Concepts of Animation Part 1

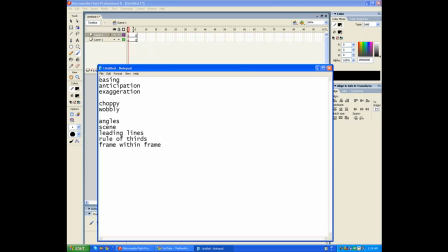[0:00]
Okay, hey guys, this is Theory here, and we're going to be working on these little topics here, and hopefully I'll be able to get through all of them. So, first on the list is easing,
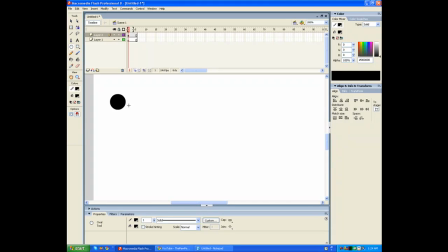[0:10]
and what easing is like a gradual speed up or a gradual slow down. And so, as you guys should know by now, when you make a tween, some sort of tween,
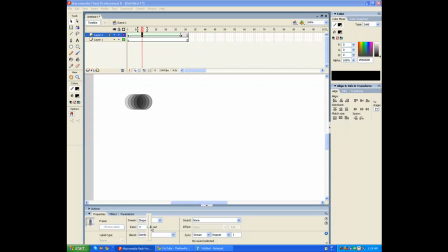[0:24]
you have this little option in property windows, and you could just make it the easing um, like speed up in the beginning and then slow down towards the end. And that's basically easing.
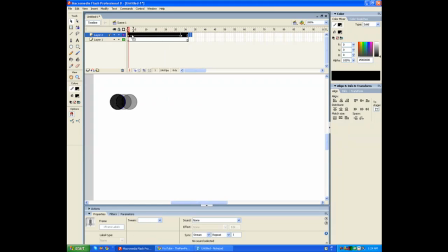[0:39]
It's when you have a gradual increase or decrease in speed or in your location. So, for example, we'll be animating this little dot here, and what I want to do is
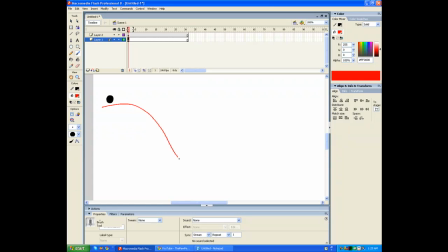[0:56]
have the little dot swoop down like that and come back up. But if we're gonna have it at a constant pace, it's gonna look really boring and bland. And so what we're gonna do, we're gonna add some easing to it.
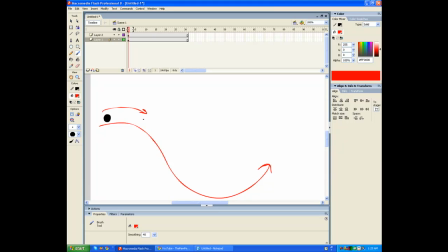[1:09]
So from this little point here, it's gonna be slower than the rest. And so at the climax, I guess,
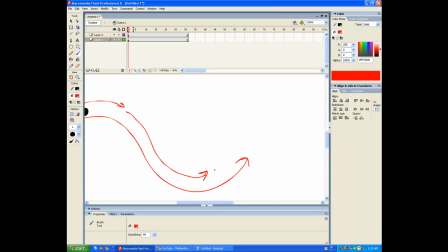[1:22]
it'll be speeding up super fast, and as it comes back up, it'll slow down again into a stop. And so since it's just a dot, we'll just animate it right now. And so we'll just have it slowly go down.
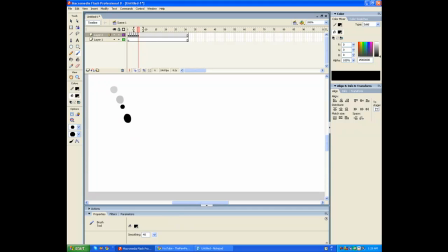[1:41]
And as it's going down, you can see that the spacing between these dots are increasing, so it shows that more distance is covered. And as it swoops down, it's gonna slow down.
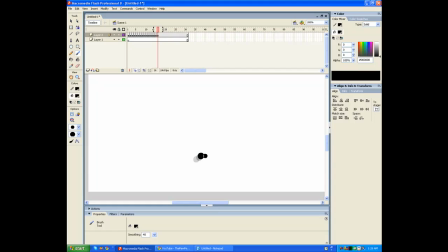[1:55]
And I'm drawing the dots closer and closer so that you get a sense of easing right there.
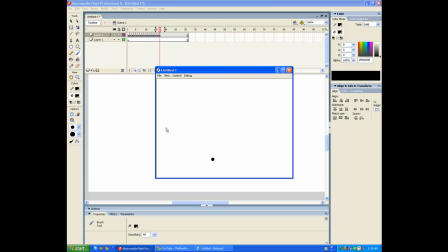[2:03]
It's kind of constant, but it's good. So as you can see, it's slowly moving and then just swoops right over.
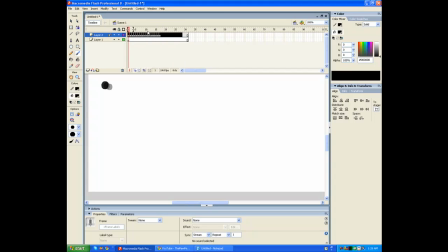[2:11]
And that's what easing is. Next on the list is anticipation. And what this is a movement before the actual movement you want to show. So, for example, if you want to do a punch,
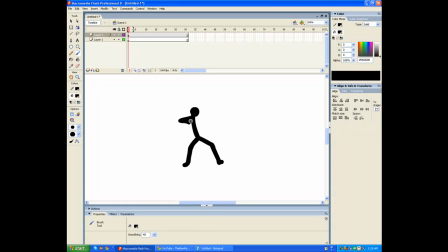[2:31]
you'd have a guy right here, and I'm not going to animate this, it's going to take too long. And so you have a guy in a ready position or whatever, and what you want is for anticipation, you want it to wind back up. As you can see, like
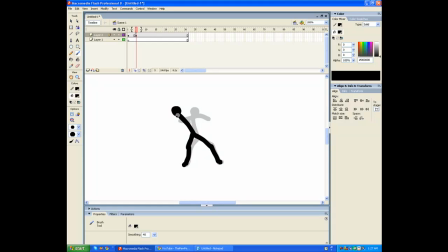[2:48]
his back is really stretched back there, his arm's gonna wind up, and you idiot. Okay, sorry about that, someone messaged me. Okay, anyways, so he winds back up, and
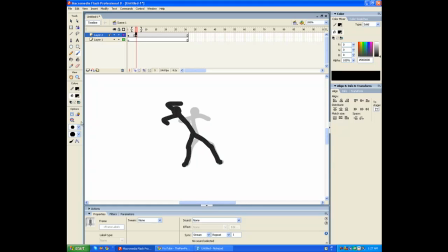[3:07]
from the starting position to the wind up, you're gonna have him slowly move up there. This is a pretty bad position, but when he moves back in like 1 or 2 frames is good enough because your viewer's anticipating what it's gonna do and they're anticipating a punch.
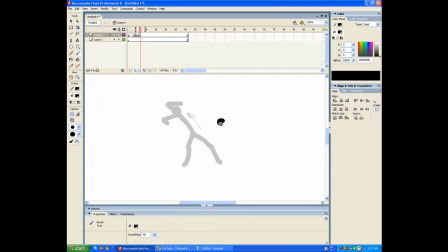[3:24]
So you can just have them thrust forward, and even if it goes really fast, the viewer should be able to keep up with it um, because you already let them know that this guy's gonna do a punch, so therefore he punches.
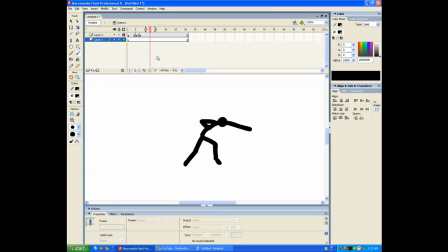[3:40]
And since I didn't animate that, it's not really smooth, but anticipation. Another example would be I'm pretty sure a lot of you guys seen this.
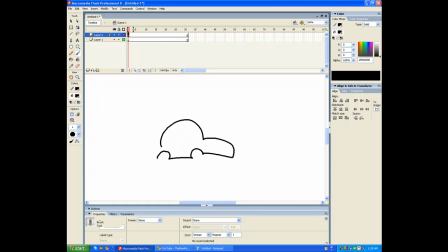[3:50]
It's like you have this little car here, and what the car will do is before it starts going really fast, is that it will it will go back like a horse, like, on its back wheels,
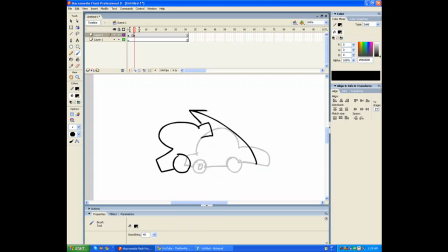[4:06]
and then it'll like scrunch itself up so that you see it's gonna race forward later. Sorry, my drawing's terrible right now. But then later, as you can see, since it's already back up, you can anticipate that's gonna come back down.
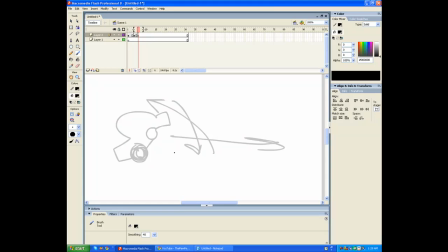[4:21]
And since the wheels are gonna be spinning really fast, it's gonna zoom forward really fast. Epic car. Yeah.
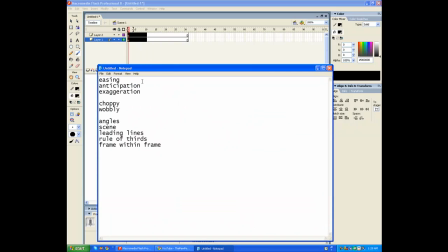[4:33]
And so, anyways, um, next is exaggeration.
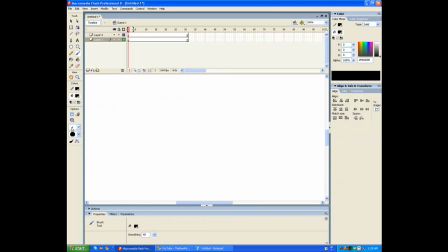[4:39]
Now, a lot of people I've seen haven't really been exaggerating much. They've actually tried to keep it fairly realistic and trying to keep everything in proportion.
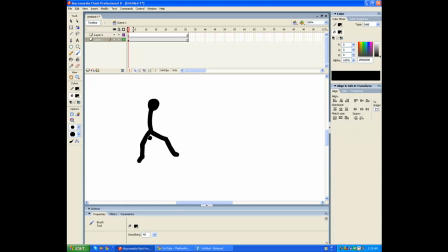[4:52]
But in animation, I find it best to exaggerate some stuff to make it more cartoony and like I don't know, maybe more traditional. So, um, so by exaggerating, like a punch, for example, instead of just having them wind back,
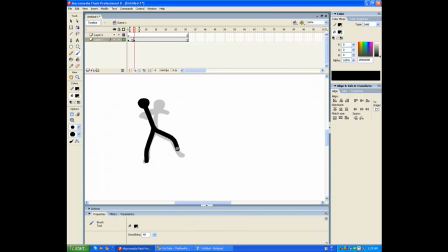[5:11]
and then just punching forward like a regular arm length, like that or something. Or actually, that's a little bit exaggerated, but instead of that, try having him really lean forward and um,
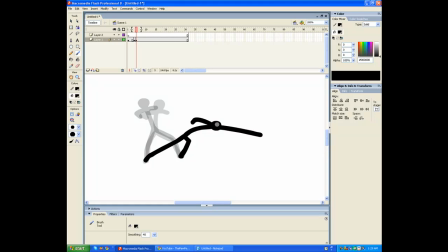[5:30]
just stretch out and punch the guy in the stomach or something. And of course, you're not going to keep it at this length. Sooner or later, you're going to ease him into what he really looks like, into like a regular arm's length and stuff.
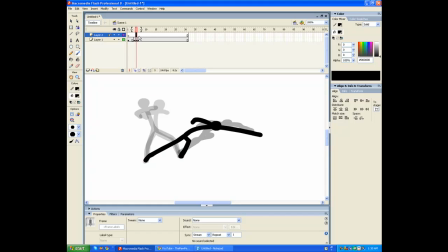[5:45]
But at a frame or two, have like the limbs exaggerated,
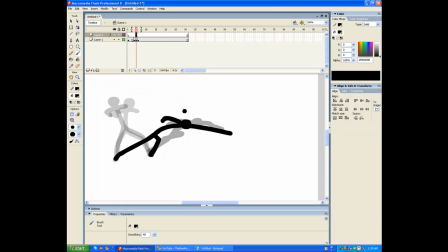[5:52]
or just exaggerate parts of it to make it look forceful. Um, yeah, if these aren't really making sense to you, you can always contact me on Fluid Anims.
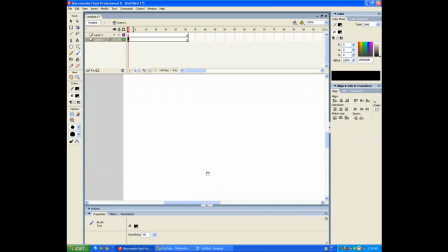[6:07]
Just message me or like leave a message in the comment section. I'll reply back to it. And anyways, um, okay, maybe I'll cut here.
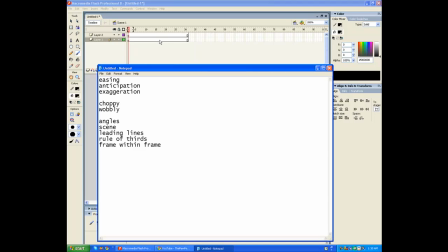[6:21]
Okay, so next we're going to be working on things that you don't want in animation, and the first one is choppiness.
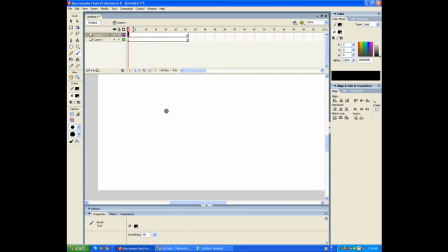[6:29]
Choppiness, and basically what that is, I think I'm not really sure about this, but choppiness is when the animation isn't smooth. And let's just draw a little crappy character, and maybe that's because of the frame rate. I mean, frame rate could do a lot, but choppiness,
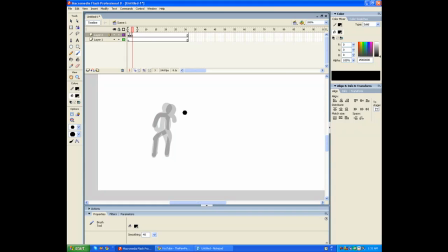[6:48]
I find like you're missing a lot of frames in between it, and it doesn't look smooth at all. It just looks rushed and really bad, and just it doesn't look good.
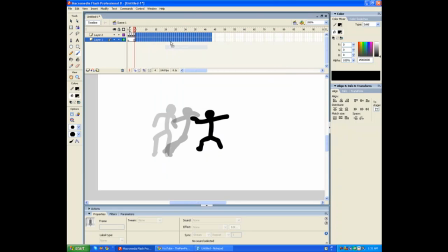[7:04]
It's choppy. Like, what choppy is when you see it. I mean, I'm not sure if this is a good example, but basically, it doesn't look smooth.
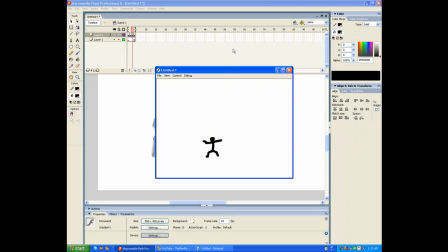[7:16]
That's all you need to know. And to fix that, you could always go in between these frames,
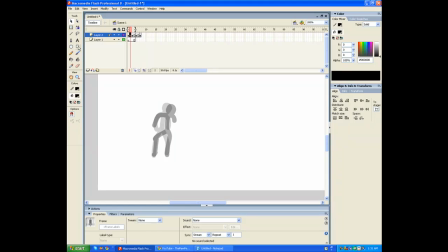[7:22]
add some extra frames into it, and make it smoother. And that way it'll look more professional or whatever. But yeah, that's choppiness.
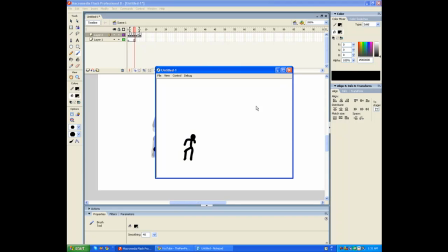[7:36]
And yeah, as you see here in these few frames right here, they look pretty smooth, but then right here it just kind of jumps in and it doesn't look that great.
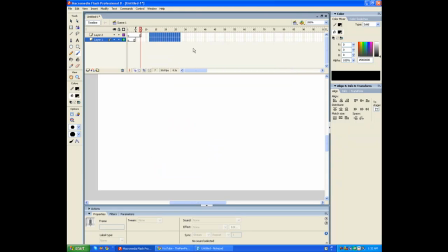[7:50]
But you don't want that, so fix it up.